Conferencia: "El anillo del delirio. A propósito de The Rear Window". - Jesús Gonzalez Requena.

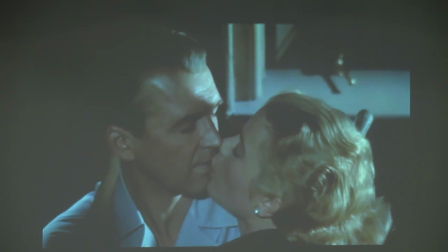(12:11) What's interesting about a butcher knife and a small saw?
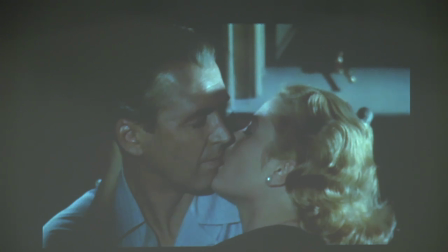(12:18)
¿Qué hay de interesante en un cuchillo de carnicero?
Wrapped in newspaper, huh?
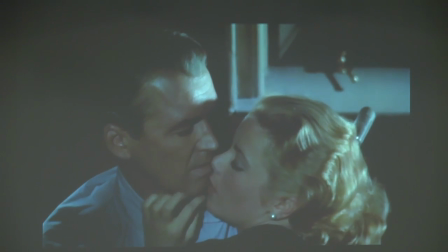(12:26) Nothing, thank you. Why hasn't he been in his wife's bedroom all day?
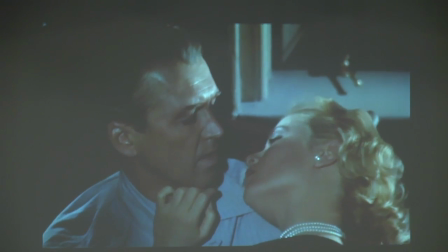(12:32) I wouldn't dare answer that. Listen, I'll answer, Lisa. There's something terribly wrong.
Hay algo terrible en medio de ellos dos, en este momento. Aunque también podríamos decir, es la otra cara de ello, ya lo hemos dicho de alguna manera,
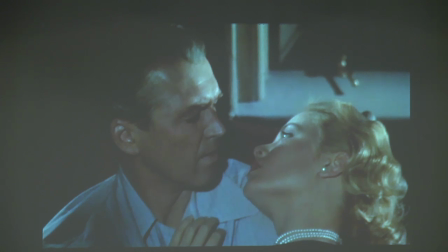(12:48)
que también lo terrible en este momento es lo que no hay en medio de ellos dos. Ella lo percibe a la perfección.
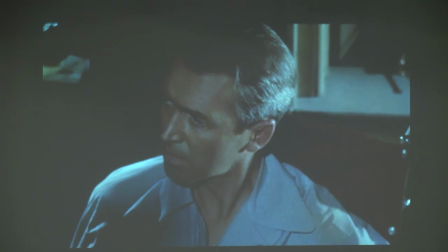(12:59) And I'm afraid it's with me.
Está empezando a asustarse.
What do you think?
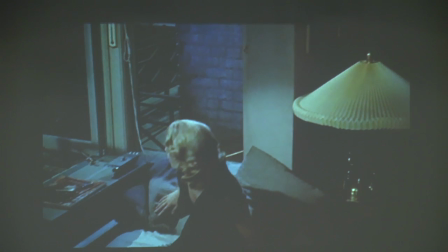(13:06) Something too frightful to water.
Hay algo terrible en todo esto, sin duda.
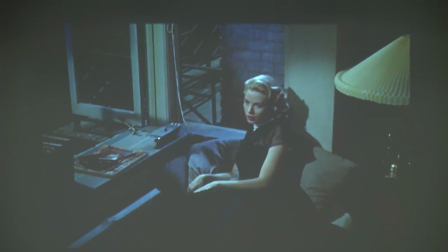(13:13)
Intentaré, en lo que sigue, darles una respuesta a la pregunta inicial que les he formulado, lo que requiere que retrocedamos lo suficiente como para volver al comienzo incluso de todo.
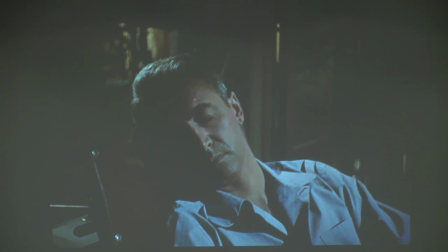(13:29)
Un hombre se eclipsa en el sueño y cierta sombra amenazante
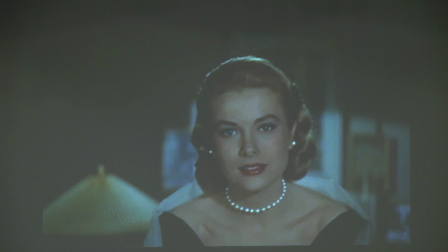(13:38)
empieza a cubrirle. Y sin embargo, es la sombra procedente del más bello y sereno rostro. Pues bien, para poder comprender lo que de extraño habita en Rear Window, es necesario tomar conciencia de esto.
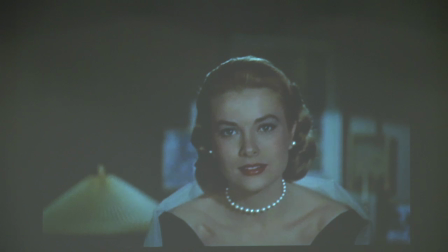(13:54)
Quiero decir, tanto del poder extraordinario, netamente imaginario, de esa poderosa imago inicial que les ha fascinado a todos ustedes, esa imago capaz de investirlo todo con su presencia pregnante, pero también esa ambivalencia con la que se introduce.
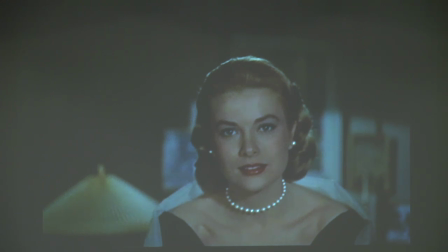(14:13)
Siendo a la vez, como les digo, el rostro más dulce y bello, es también la sombra más oscura y amenazante.
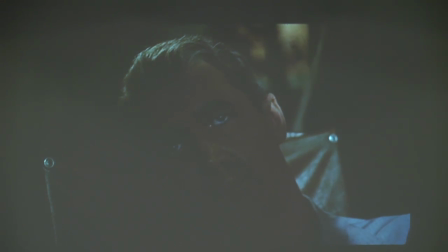(14:26)
El rostro del hombre queda cubierto, literalmente invadido y opacado por esa sombra,
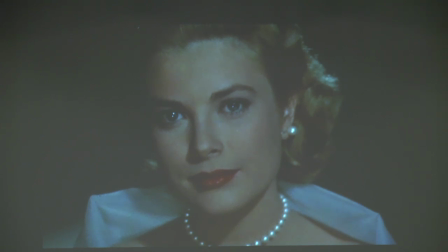(14:36)
que procede, sin embargo, de esa imago cuyas dimensiones no cesan de crecer, de modo que llena todo su campo visual.
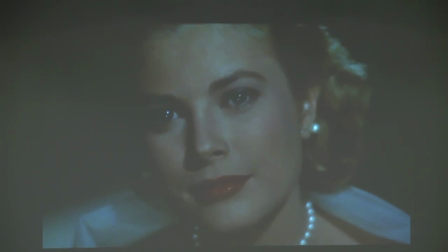(14:45)
Y su fascinante armonía parece expulsar todo rastro de angustia. De hecho, invisibiliza el fondo mismo de la angustia. Y, sin embargo,
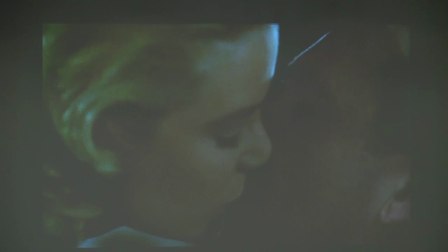(14:59)
Supongo que han percibido el ralentí que ha introducido el cineasta para mejor producir el efecto de ese poder mágico que parece acompañar a la caricia de su figura.
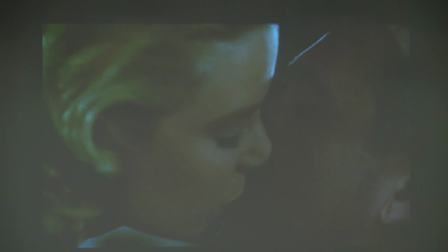(15:14)
Ella es la imagen en la que él se ve, pero es a la vez la imagen cuya presencia le hace desvanecerse en la sombra. Mientras que ella,
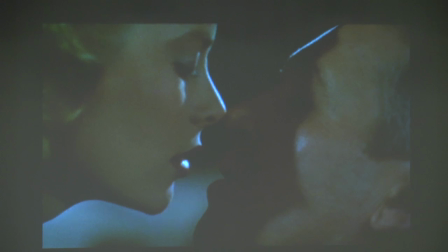(15:28)
sin embargo, como les digo, se ve doblemente perfilada por el brillo de una luz que es solo para ella.
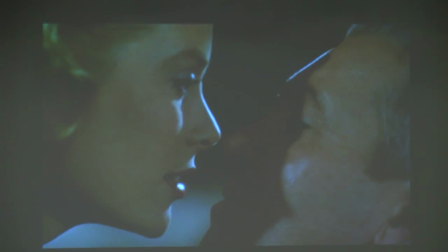(15:38) ¿Cómo está tu pierna?
No hay duda de que ella se ocupa totalmente de él, pero la otra cara de ese ocuparse del todo es el proclamar un dominio absoluto sobre él,
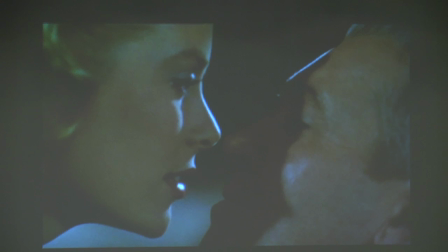(15:52)
sobre ese ser que, piénsenlo, parece prácticamente un niño recién nacido, carente de la menor autonomía motora.
It hurts a little. And your stomach.